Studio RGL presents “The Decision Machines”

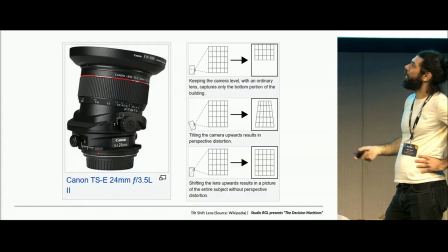And actually, the way he'd been doing it is with something called a tilt-shift lens,
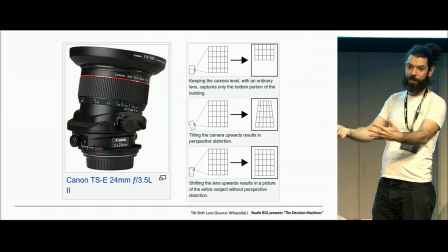which is designed to do this exact kind of perspective distortion that these artists are doing intuitively.
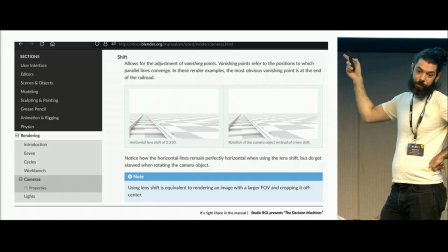And once you know what you're looking for, this is actually in Blender already. It's just a button you have to drop down.
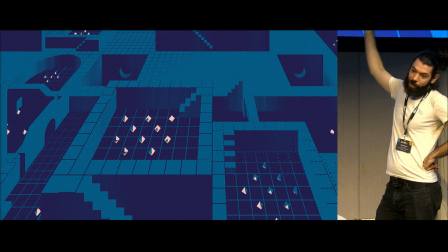Apply that with the graphic shaders, and you know,
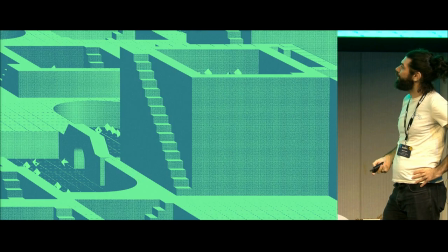you've got something that looks really interesting and very unlike the stuff that you'd naturally think would be coming out of a 3D program,
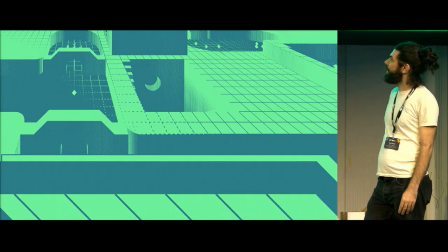but the 3D program is actually the best way of doing these, and they're just really fun, right?
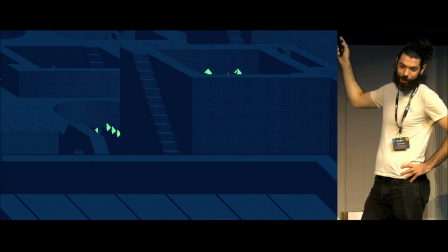They have this, wow, these are way more zoomed in than they're supposed to be, so you're only seeing a quarter of the image, but thanks, PowerPoint.
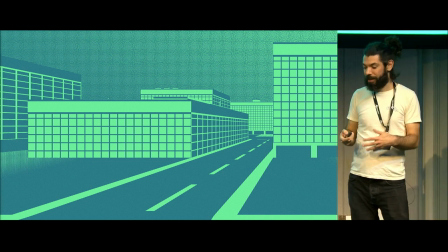But you get the general vibe, like we've already got something that's quite unexpected and very interesting.
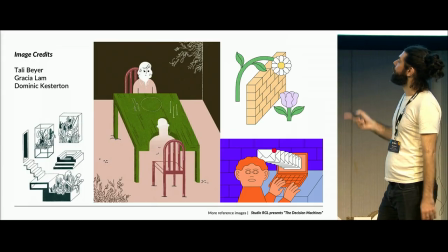So we got it. Except we didn't quite, because there's still some more really interesting ones. So this is Gracie Alam, again, with a different perspective, Tali Beyer, Dominic Kesterton.
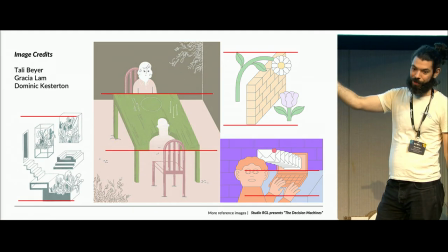And if we look at these, sure, the horizontal is horizontal, vertical is vertical.
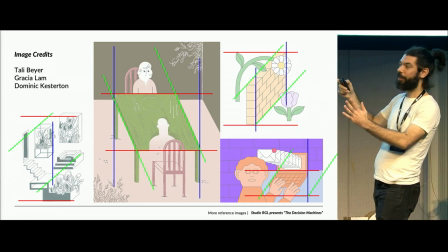There is no vanishing point, like completely parallel, which, again, gives it this weird atmosphere that's really cool.
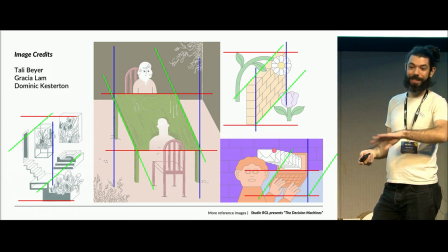So easiest thing to do would be ignore this, to carry on, but we decided what we're going to do, let's do it.
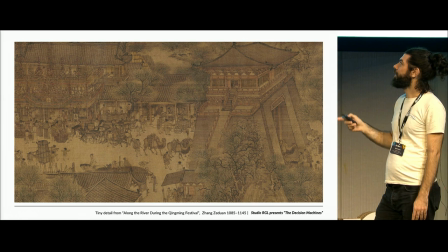And actually this goes way back, so this is a thousand years ago,
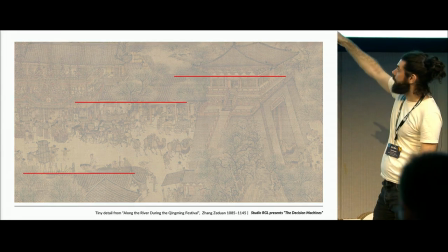and you can see that this is a Chinese painting, but Japanese painting also does this.
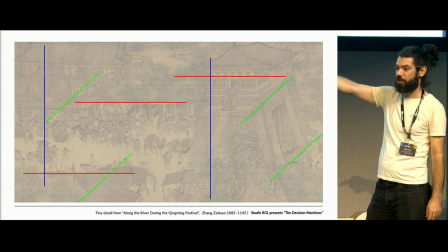Vertical's vertical, and you have all these parallel lines, right, and you're thinking, whoa, did they see like this?
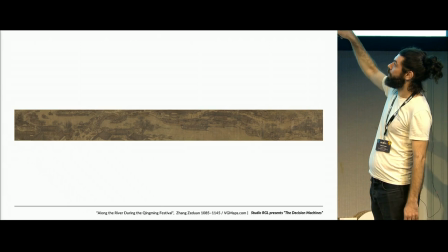Did they not get perspective? But actually when you look at literally the bigger picture, they're working with a 20 by 1 aspect ratio,
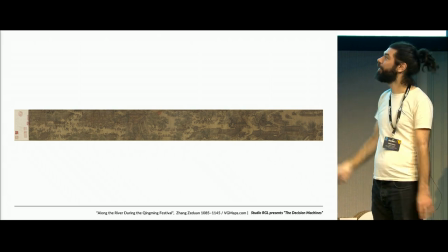so a perspective would look terrible, and actually this is a much better way of doing it.
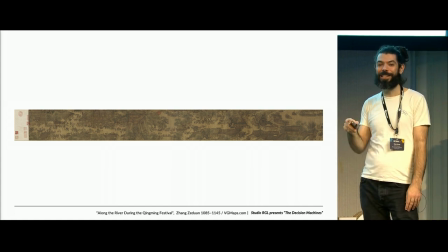And it has this weird feeling, like those of you that grew up in the 90s might be getting like a weird nostalgic feeling from this perspective,
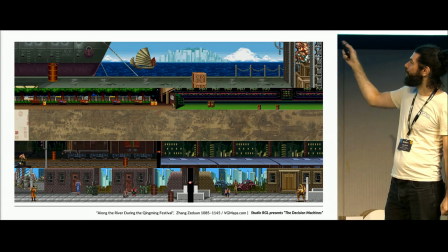or maybe a violent feeling, because all of those side-scrolling beat-em-ups did exactly the same thing. And for the same reason, like, you know, 10 centuries later, it's still a very good projection for this exact problem. problem. So we're interested in this weird vibe that it gives you. How do we do it?
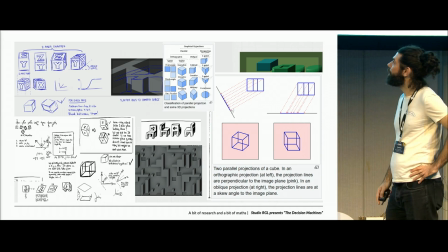So a little bit of research, a little bit of maths,
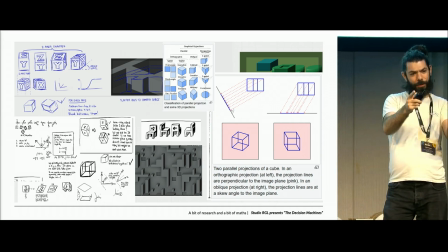it becomes obvious that you can do it with kind of an orthographic, but you need to skew it or rather shear it. And you can kind of fudge Blender to do a shear by rotating non-uniform scale, rotate back again.
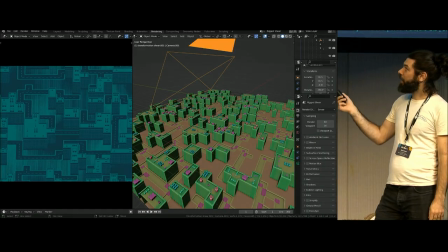And once we know what we're doing, it's actually not that bad to do.
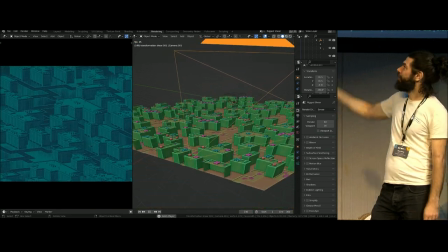So this is really running nicely, it's not even geometry nodes, it's just an empty, and when you parent stuff to that, you get this funny little thing.
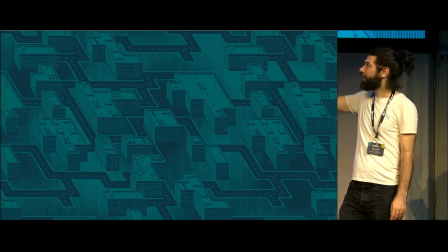And you can see it's got this horizontal axis align, vertical align, and it has this weird motion sickness vibe that I absolutely love.
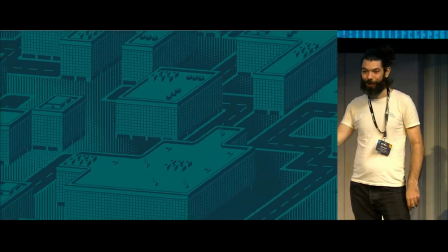Not everyone is going to like that.
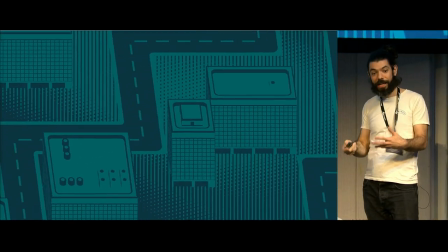And you can see that we've thrown on all these graphic shaders from before, and we're already getting something that is quite close to what we wanted to make.
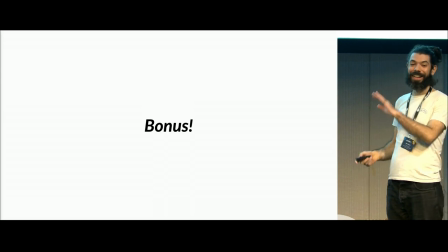Oh, yeah. So we don't really have time for this, but I'm going to throw it in.
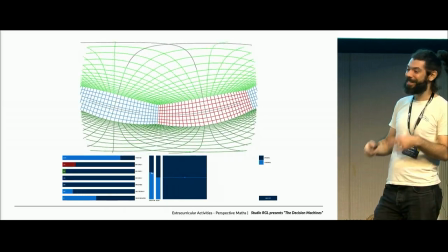So I just didn't want you to think I hated anime. So I used to share a studio with some 2D animators, and they do some very interesting things with perspective.
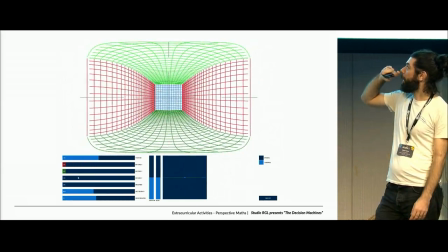And I had to play around with it myself, very amateurishly, and also made this funny little tool for doing curvilinear perspective grids.
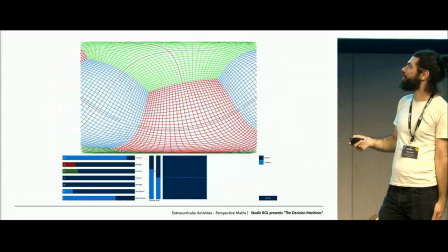It's an open source thing. It's around somewhere.
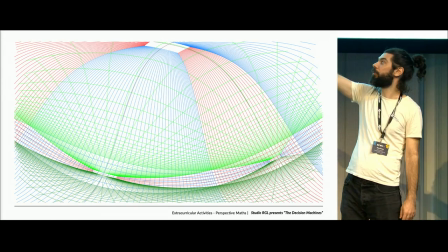This So 2D animators use this to kind of, they draw there, they draw there, and they pan the camera across.
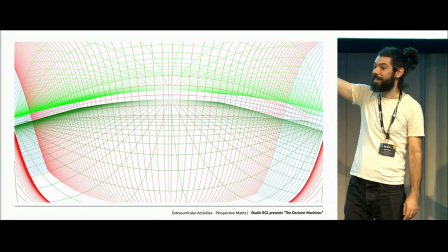So this one, for example, has two vanishing points opposite each other on the same bit of paper, which, of course, you can't do with straight lines.
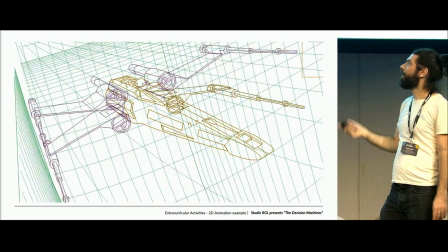And what you do is you draw something cool on that vanishing point, and then you draw something cool on the other vanishing point, and then pew, pew, pew,
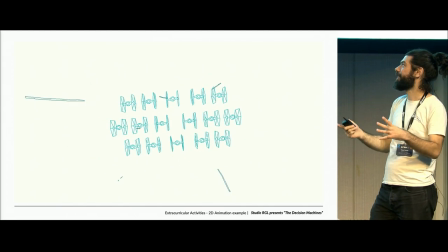move the camera, and it looks like a 3D scene, but it's really just a flat image with curved perspective.
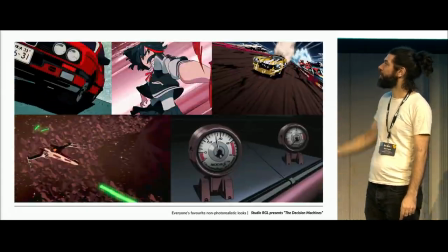And anime does this incredibly all the time. So that one we made, but the rest are anime.
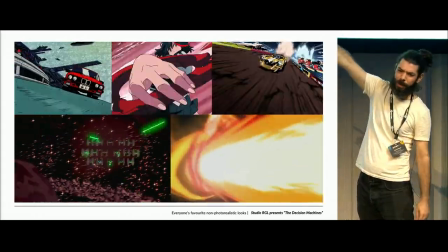I actually don't know that one. Anyone know that?